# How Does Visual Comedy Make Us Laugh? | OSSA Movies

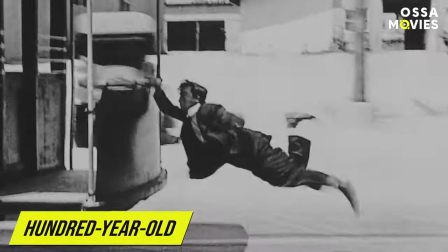[0:00]
What unites this hundred-year-old gag and this modern CGI gag?
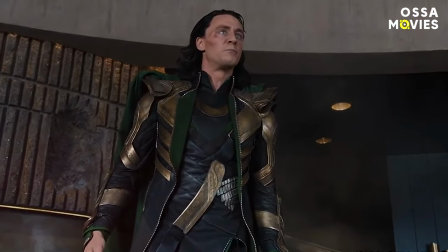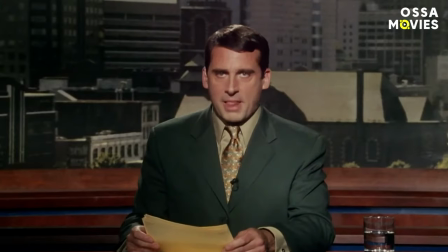[0:11]
Believe it or not, but there's at least one thing that makes them both work, and that's the art of the unexpected.
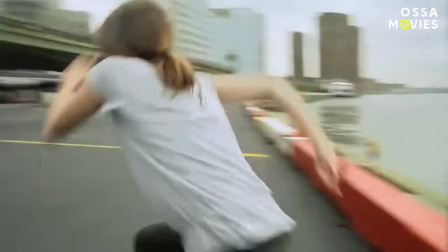[0:17]
In this video, we're not trying to explain the nature of humor, but trying to answer the elusive question, how does visual comedy make us laugh?
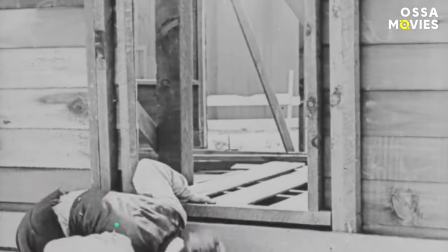[0:25]
Back in Buster Keaton's days, there were way less expensive means than what cinematographers have today.
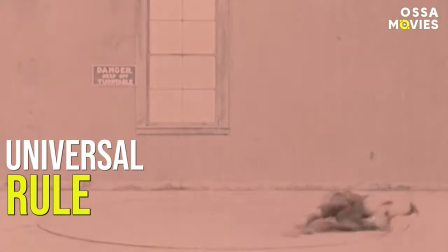[0:31]
But yet, he still managed to settle the universal rule of the genre, even for future generations.
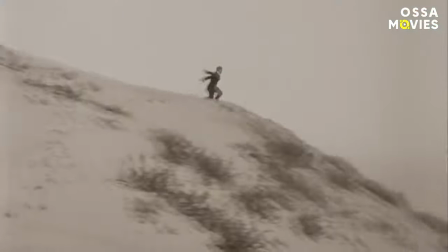[0:36]
If you take a look at his gags, you'll notice that in most cases, they only work if something unexpected happens on screen.
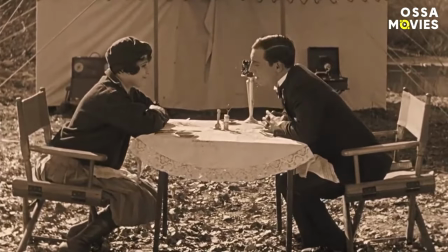[0:43]
Like here. When you see these two lovebirds chatting to each other, you don't expect the table to sink.
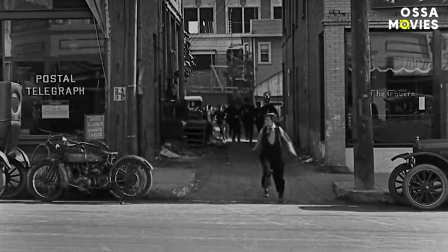[0:48]
Just like you don't expect Mr. Keaton to fly away with the car just a second after he stops running.
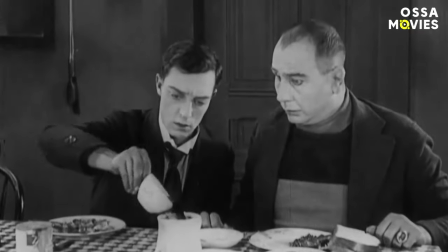[0:53]
Now, some of you might say that slapstick comedy isn't really funny nowadays, and we agree, the genre is definitely outdated.
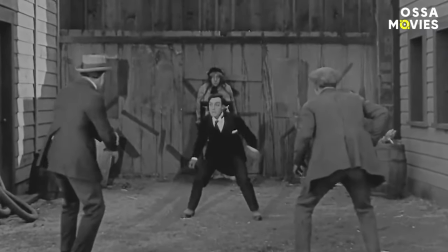[1:00]
But the principle that Buster Keaton followed still lives on today. The visual joke has to be unexpected.
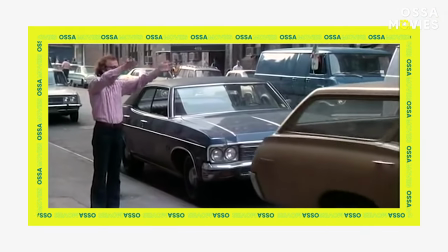[1:07]
If you take a look at more up-to-date comedies, you'll see this exact principle in a lot of them.
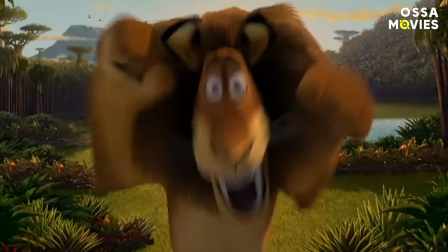[1:16]
And in cartoons, too. 2.
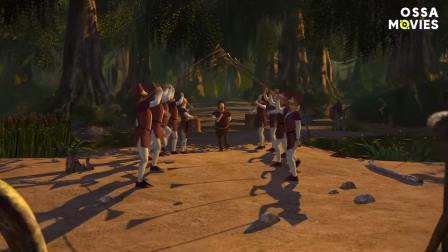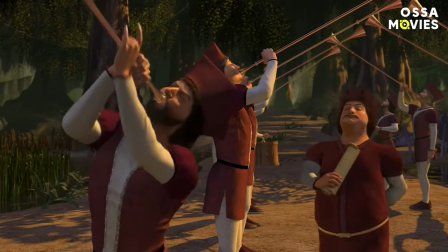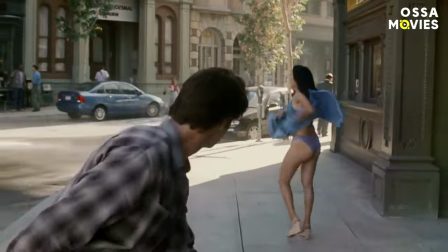[1:28]
The joke will have more chance of working if it can break the audience's expectations, offering something bigger than what they're looking for.
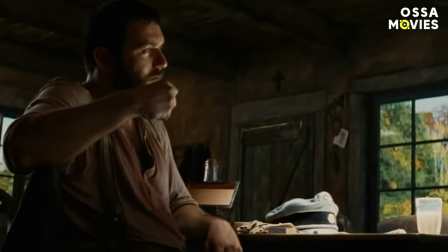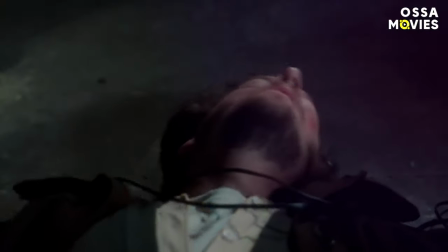[1:42]
Gags can also be about inventing a funny look for characters. For example, breaking the stereotypical idea of what burglars should look like.
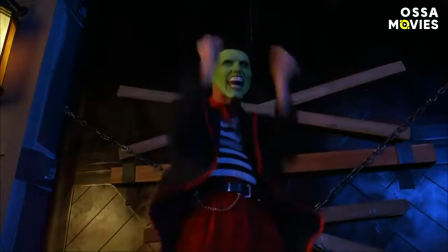[1:49]
Or even about blowing people's minds by changing a legendary movie studio's intro that's been around for decades.
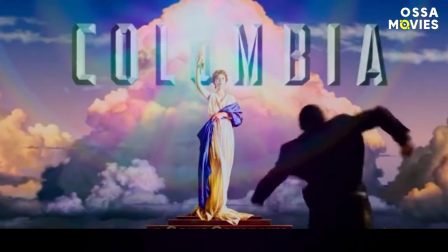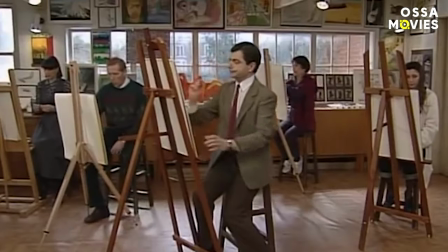[2:02]
The more filmmakers blindside us, the better.
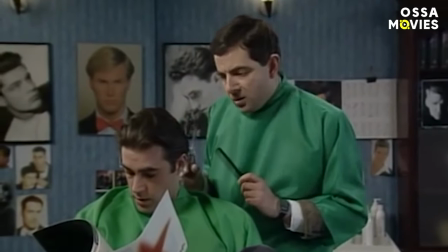[2:05]
However, the true magic starts when cinematographers choose not only what to show in the frame, but also what not to show us first.
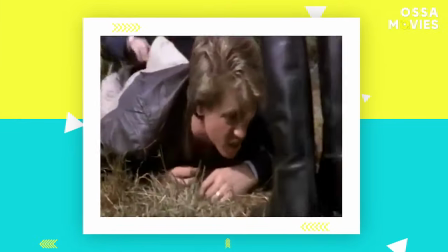[2:13]
Here's a great example. Watching this scene from Top Secret, you immediately think that Nick Rivers is in trouble when, actually, he isn't.
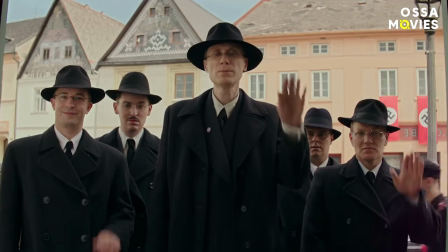[2:21]
Or you are simply watching a dialogue and initially have no clue that the hero was talking to Hitler.
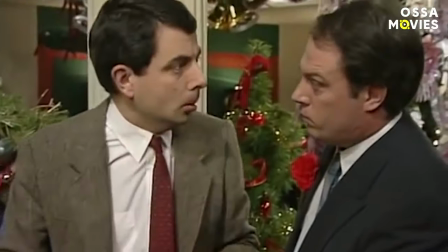[2:30]
An unexpected character appearance in a frame can be just as funny as an unexpected character disappearance.
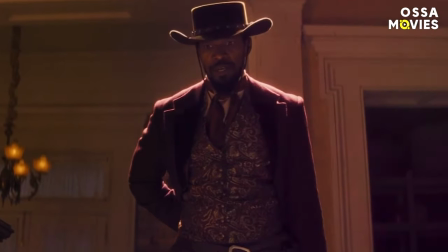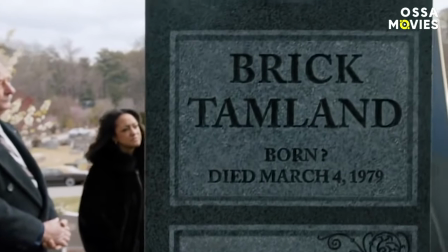[2:43]
By playing with camera movements, cinematographers can show us more of a scene, creating the needed effect and making us laugh.
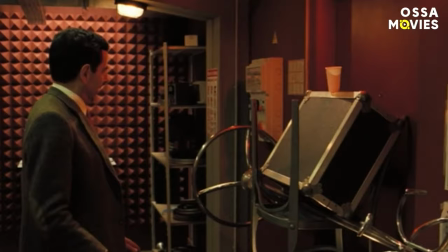[2:49]
More than that, a dramatic camera movement itself can trick us too. too. For example, when we see a crane up, we automatically expect something dramatic to happen.
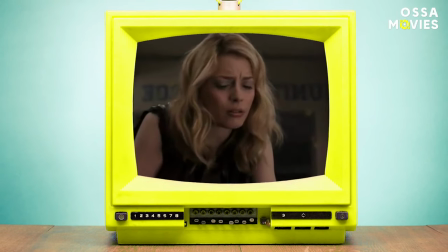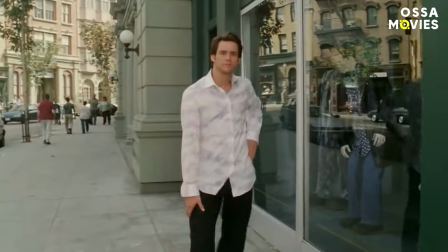[3:04]
So we've talked about the possibilities inside one single shot, but of course the potential of visual comedy doesn't end there.
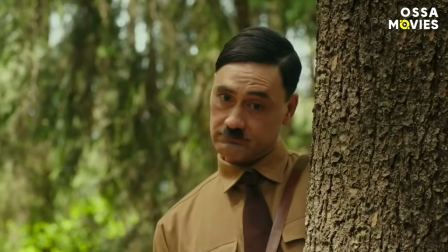[3:11]
Take a look at this Jojo Rabbit scene.
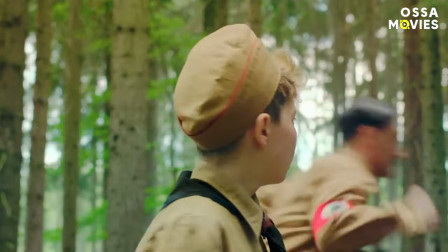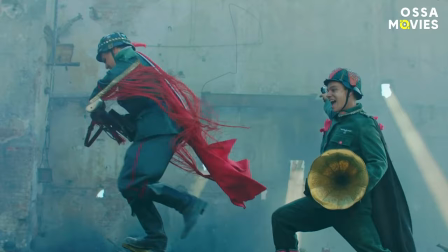[3:21]
Every single act in it was unexpected, and at the same time, the director Taika Waititi used multiple shots to enhance the dark humor.
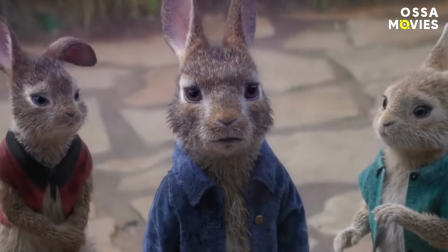[3:28]
This is literally the most common technique you see in movies. It's called editing.
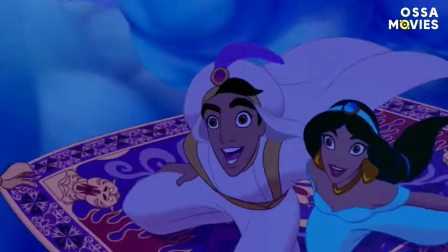[3:33]
The simple trick that Buster Keaton denied using in his movies actually opened up a whole new world for visual comedy.
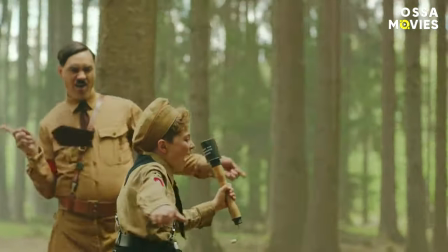[3:39]
In the hands of great cinematographers like Taika Waititi, editing can make even the simplest scene look funny.
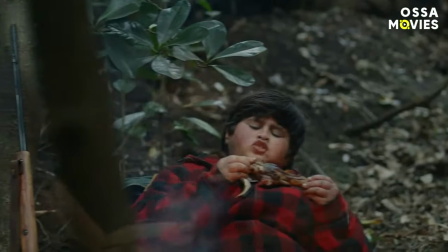[3:45]
In this scene from Hunt for the Wilder People, a child welfare services officer gives a description of the bad boy.
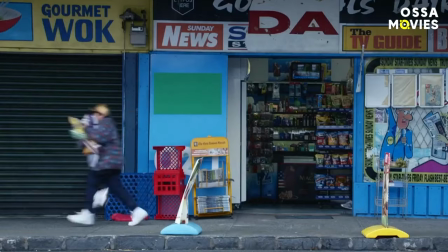[3:51] We're talking disobedience, stealing, spitting, running away.
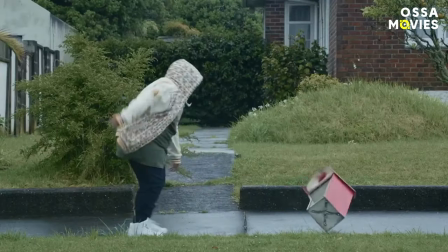[3:56] Throwing rocks, cooking stuff, defacing stuff, burning stuff, loitering and graffiti.
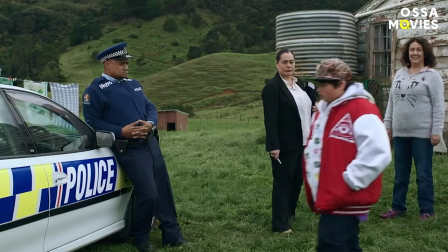[4:01]
Each of the shots show exactly what the officer is saying, which would be boring and unnecessary in any other genre in the world but comedy.
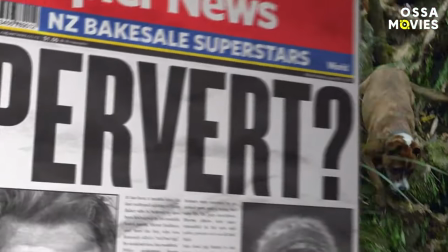[4:08]
But the power of editing doesn't end here. Mixing quick shots together, even without narration, can create both funny and dynamic effects.
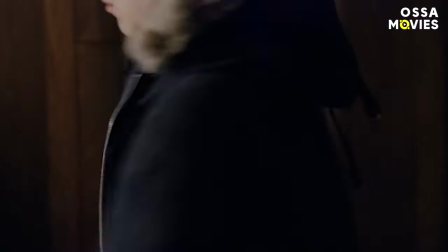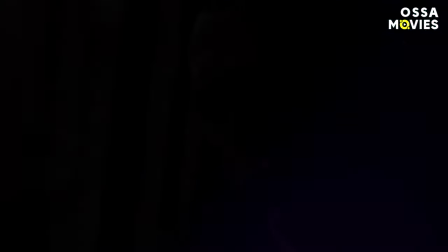[4:22]
Edgar Wright loves this technique. He uses it to entertain us, make us laugh, and also to creatively show boring things, like moving from one place to another.
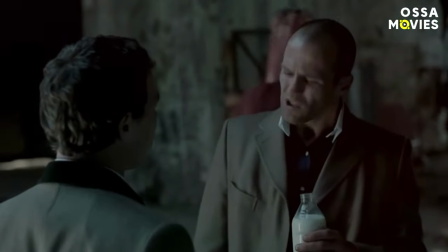[4:31]
Guy Ritchie does the same thing in his brilliant action comedies.
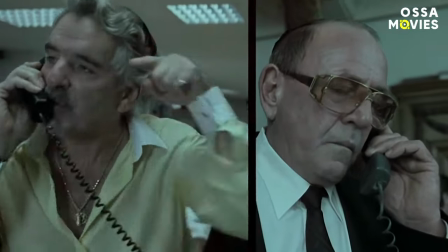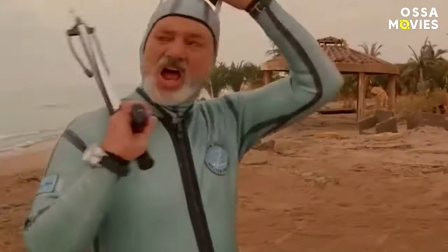[4:41]
The master of color and symmetry, Wes Anderson loves to use creative editing too.
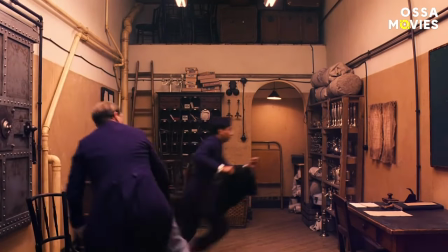[4:46]
Combining it with the right camera angles, he creates humor literally out of nowhere.
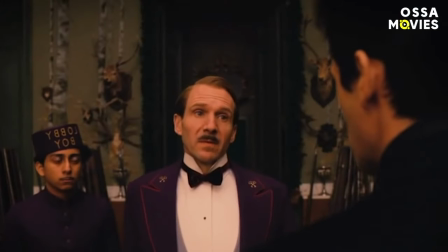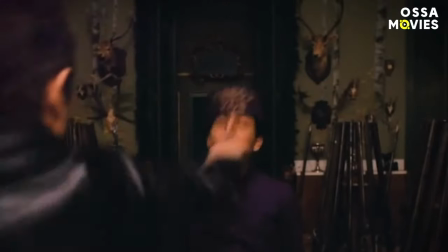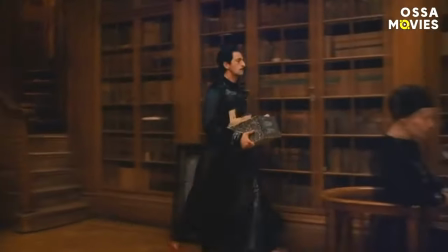[5:01]
But Anderson doesn't only use editing to create humor, he uses long shots too.
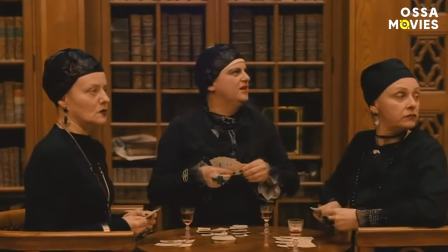[5:05]
And another creative trick that he uses is mixing sound with music, like here in this scene from Fantastic Mr. Fox.
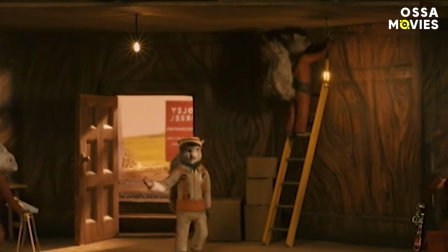[5:12] All right, we got two circuits here, we got the yellow circuit and the green circuit, let's just keep them separated. Hold it right there.
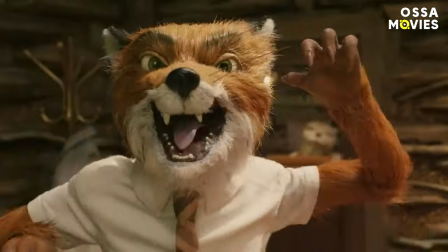[5:16] Now we need to bring about 2% more in. Good.
This video may be about the art of visual comedy, but we simply can't ignore it talking a bit about sound and humor.
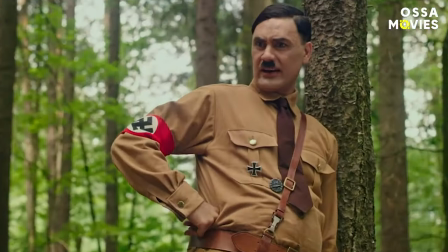[5:25]
Because in cinema, these always go together. And great filmmakers like Taika Waititi know that.
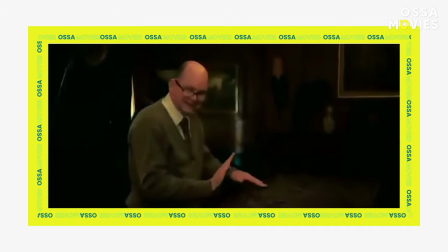[5:31] It's time to name that tune. Yeah, get him out of here.
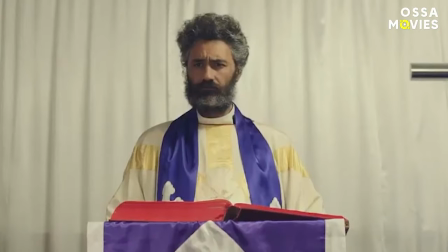[5:36]
Waititi plays a lot with sound to enhance the absurdity of a situation, and even silence in his work serves a purpose, to build the suspense of the upcoming gag.
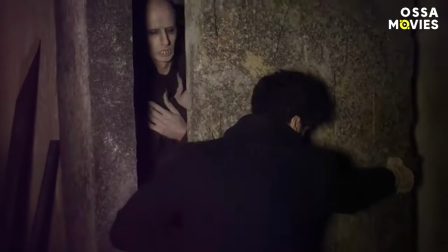[5:45]
In this scene, from What We Do in the Shadows, Waititi tries to wake up the Nosferatu-looking vampire.
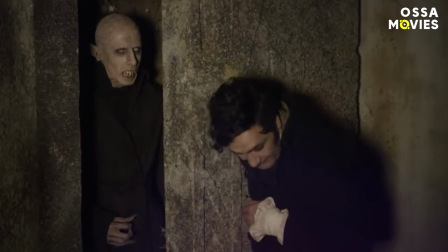[5:50]
He softens the pitch of his voice in an attempt to be gentle with 8,000-year-old Peter.
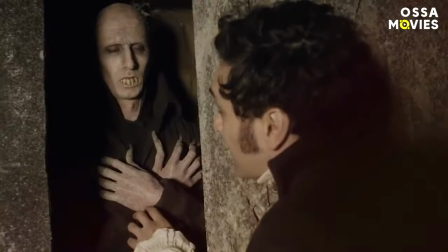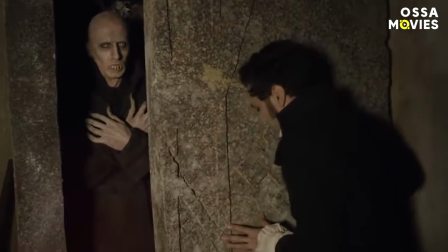[6:00]
The silence breaks with Peter's creepy growl, which both scares us and makes us laugh.
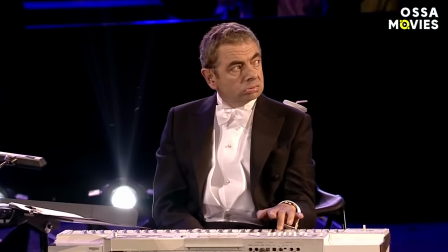[6:06]
Another great example of how sound compliments visual comedy is seen in Mr. Bean's famous performance at the London Olympic Games.
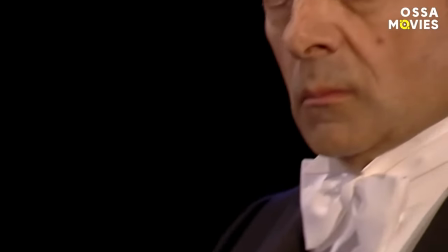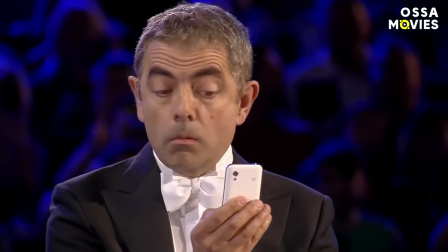[6:18]
The whole scene is built on Mr. Bean playing one single key on the piano for five minutes straight.
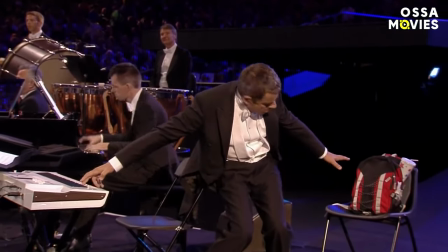[6:24]
His role was supposed to be about keeping in the background, but he actually steals the show.
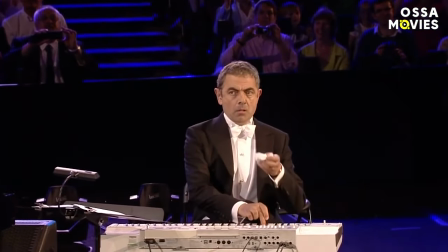[6:28]
This example is also interesting because it illustrates another famous trick of visual comedies – the one where all the fun happens in the background.
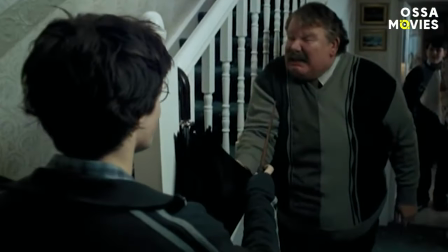[6:36]
Remember the scene from the third Harry Potter movie, where Harry leaves the Dursleys?
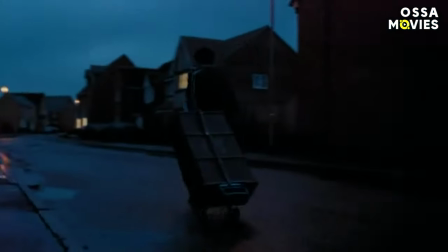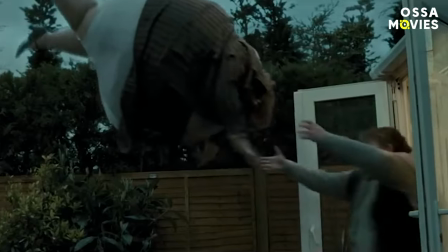[6:48]
This is the trick we're talking about.
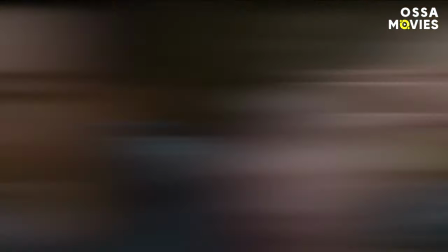[6:50]
We see it so many times in movies, but perhaps the funniest example of putting a joke in the background happened in Scott Pilgrim vs. The World.
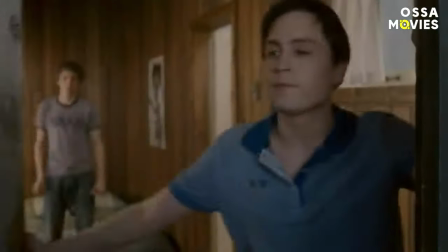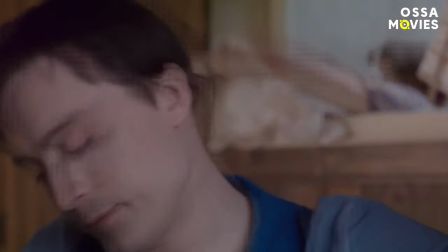[7:04]
This scene also works because of how absurd it is. Knives sees Scott leave in the wildest way possible, but she acts like nothing special happened.
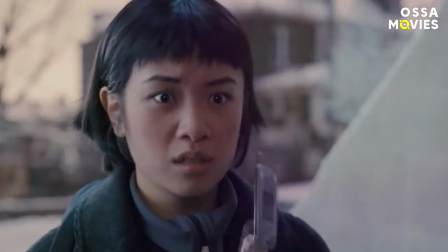[7:12] Really? Yeah.
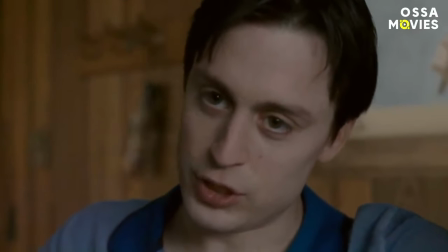[7:16] Sorry.
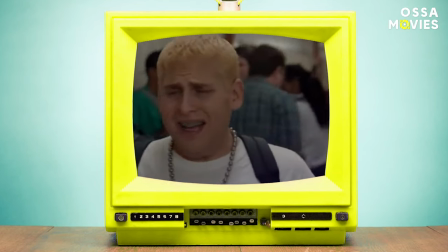[7:19]
Because sometimes it's not enough for the cinematographers to have unexpected jokes, or be creative with editing and play with sounds and background gags.
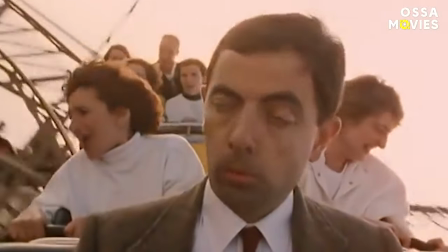[7:26]
There are always those filmmakers who really need to push it to the limit.
Some men just want to watch the world burn.
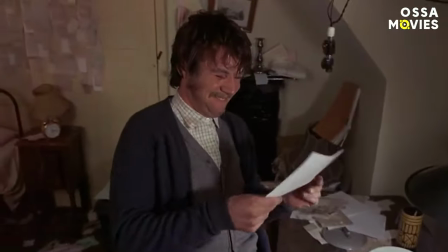[7:33]
Take Monty Python, for example, the masters of absurd comedy.
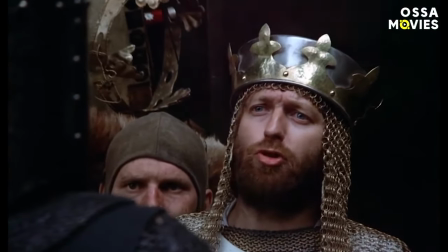[7:37]
These men were brave enough to break every single rule in cinema that existed at the time, like the editing rule.
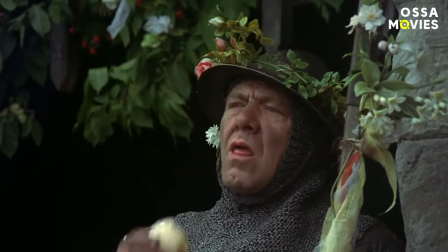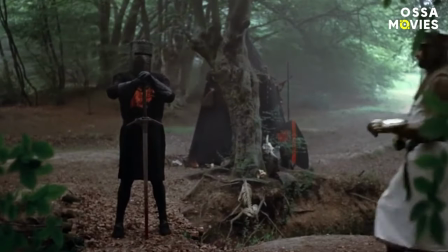[7:51]
More than that, Monty Python broke the rules of logic, with characters jumping on invisible horses and ignored all the known physical laws.
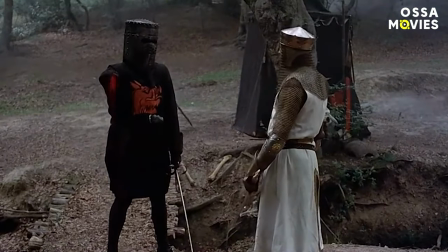[7:59] Tears but a scratch. A scratch? Your arm's off! No it isn't. Well what's that then?
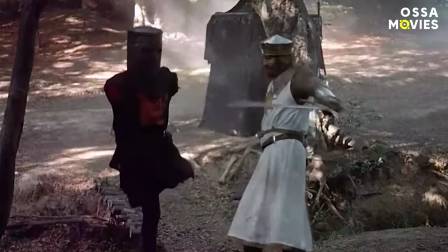[8:06] I've had worse.
All of the Black Knight's limbs got chopped off, but not only did he not die, he still wanted to keep fighting.
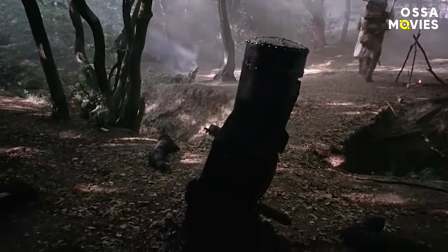[8:13] Come back here and take what's coming to you! I'll bite your legs off!